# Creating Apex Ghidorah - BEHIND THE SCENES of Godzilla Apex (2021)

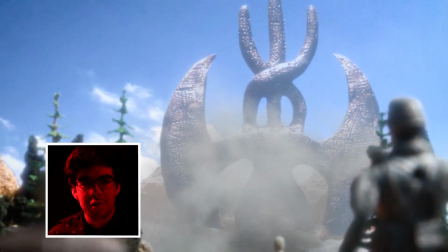A lot of the early scenes of Ghidorah landing were completely inspired by some of these videos here, hearing these trumpets in the sky.
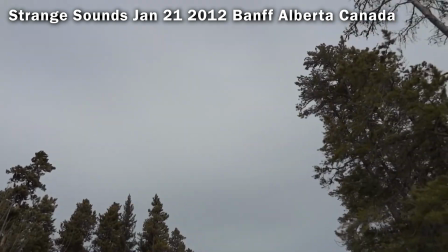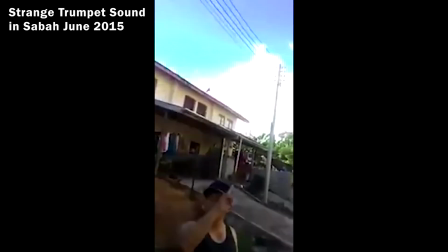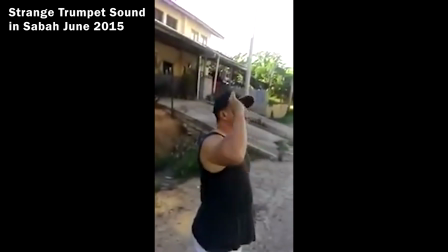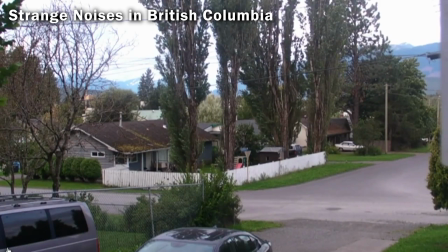So what are you hearing? Well, we don't really know. The strange sounds were heard across Terrace BC.
A lot of the big scale shots in the movie were all inspired by these sort of
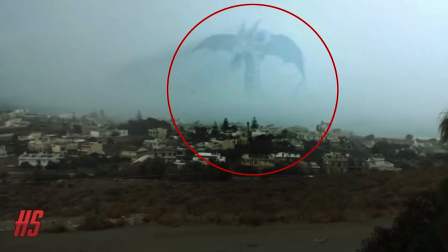clickbait thumbnails of monsters in the distance, and I think honestly that's the best way to shoot monsters.
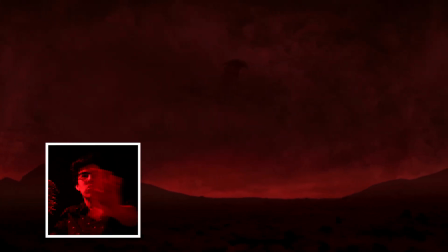Just showing them in the distance, just going across like it's in the clouds, that haze. I think that's the only way you could really give these things scale. It's that haze. Designing Ghidorah.
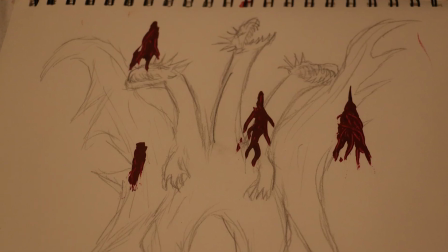when I started, I knew I had to use Ghidorah. He's the ultimate Godzilla villain, but I wanted to do something different. So for the longest time, I was going to use this Orochi figure. I looked at it though, and I thought this thing is way too stiff. Even the tail, like why even have articulation if it can barely move? I threw this figure away, and I looked at the Ghidorah 91 figure.
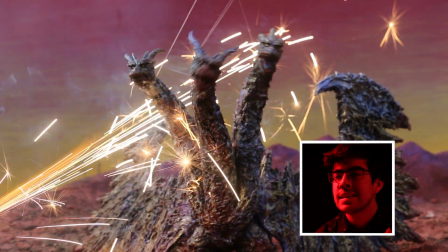Now I was going to use this one, and by this time I thought, maybe I should probably make a custom figure. So I was going to use this figure as its original bones for its skeleton. I could not make my own head. I don't think I had time for that. I needed to use the heads of the original figures, but with this 91 figure, it honestly just looks like a McDonald's toy. It just does not work. So I went with my Kaiser Ghidorah figure. Now, I wasn't a big fan of the forelegs, and I especially wasn't a big fan of these wings. They did not sprawl out with confidence, because that's what I wanted this Ghidorah to have. I was looking through my old book of Apex, and I could not find this original sheet, but this sheet had 8 designs for Ghidorah wings, and I showed it to several people, and they all chose that classic Ghidorah wing design,
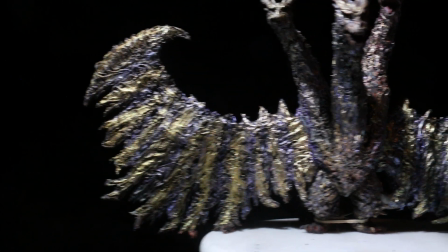this one right here. And the worst one to them were these ones here.
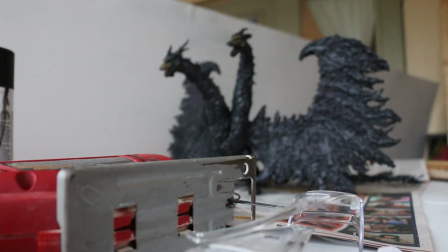So, knowing that things worked out for me in the past, I chose the worst one, and I think it's the best one. I think it looks the most different out of all of them. I went for more of a bat, like a vampire kind of route. Ghidorah's never had arms, so I thought, how can I make this deadly? So he uses everything.
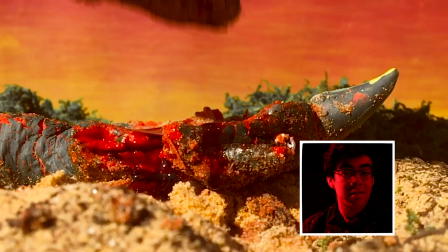He uses his wings to punch Mothra, he stomps on other monsters using his feet, his tails.
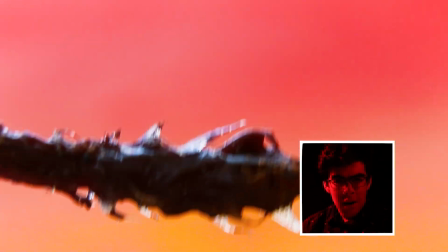He's got 2 abilities. He uses them to stab other monsters, took inspiration from Biolante's arms.
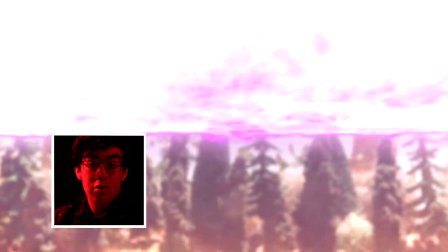And the blade, the energy blade it releases, that, I don't know where that idea came from, but it's just something that I thought of. And with the color scheme of all the beams, the gravity beams and the tail energy beams, they all stem from this theme of the purple he has, this purple and gold.
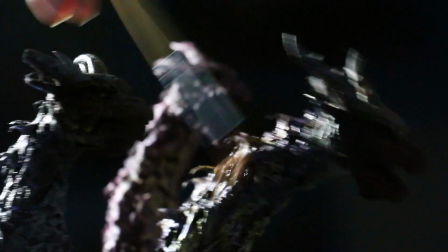Now I threw that as a color choice for most of its design. I've always thought it'd be interesting to see a purple Ghidorah.
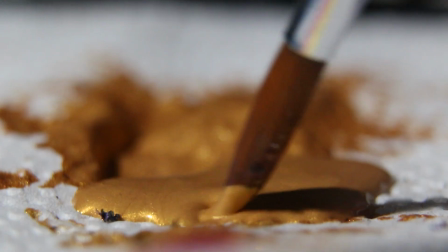I didn't go full purple, I kind of went with a blend of gold and purple,
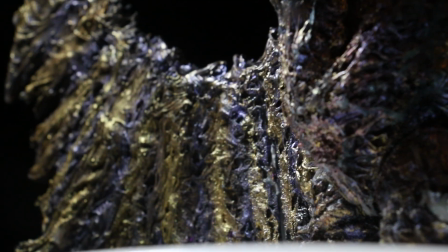and because you look at those colors, they're colors of royalty, it perfectly fit for Ghidorah here. I gave it some shades of purple, a bit of slight blue. It was all metallic paint I got from Michaels. I guess it's to make it a bit more alien-like. I didn't want to use just a typical color, I wanted to give it that shine. A big design choice was the Ghidorah pod. The thing that Ghidorah was encapsulated in when they sent it from Mars to Earth.
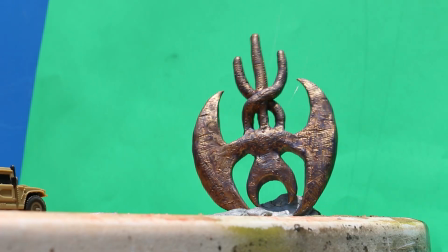Now, traveling from Mars to Earth, I didn't want it to just fly there like Ghidorah itself. I wanted to reflect the human's behavior of like capturing Godzilla, so they captured Ghidorah, put it in this thing, and shot it over the Earth.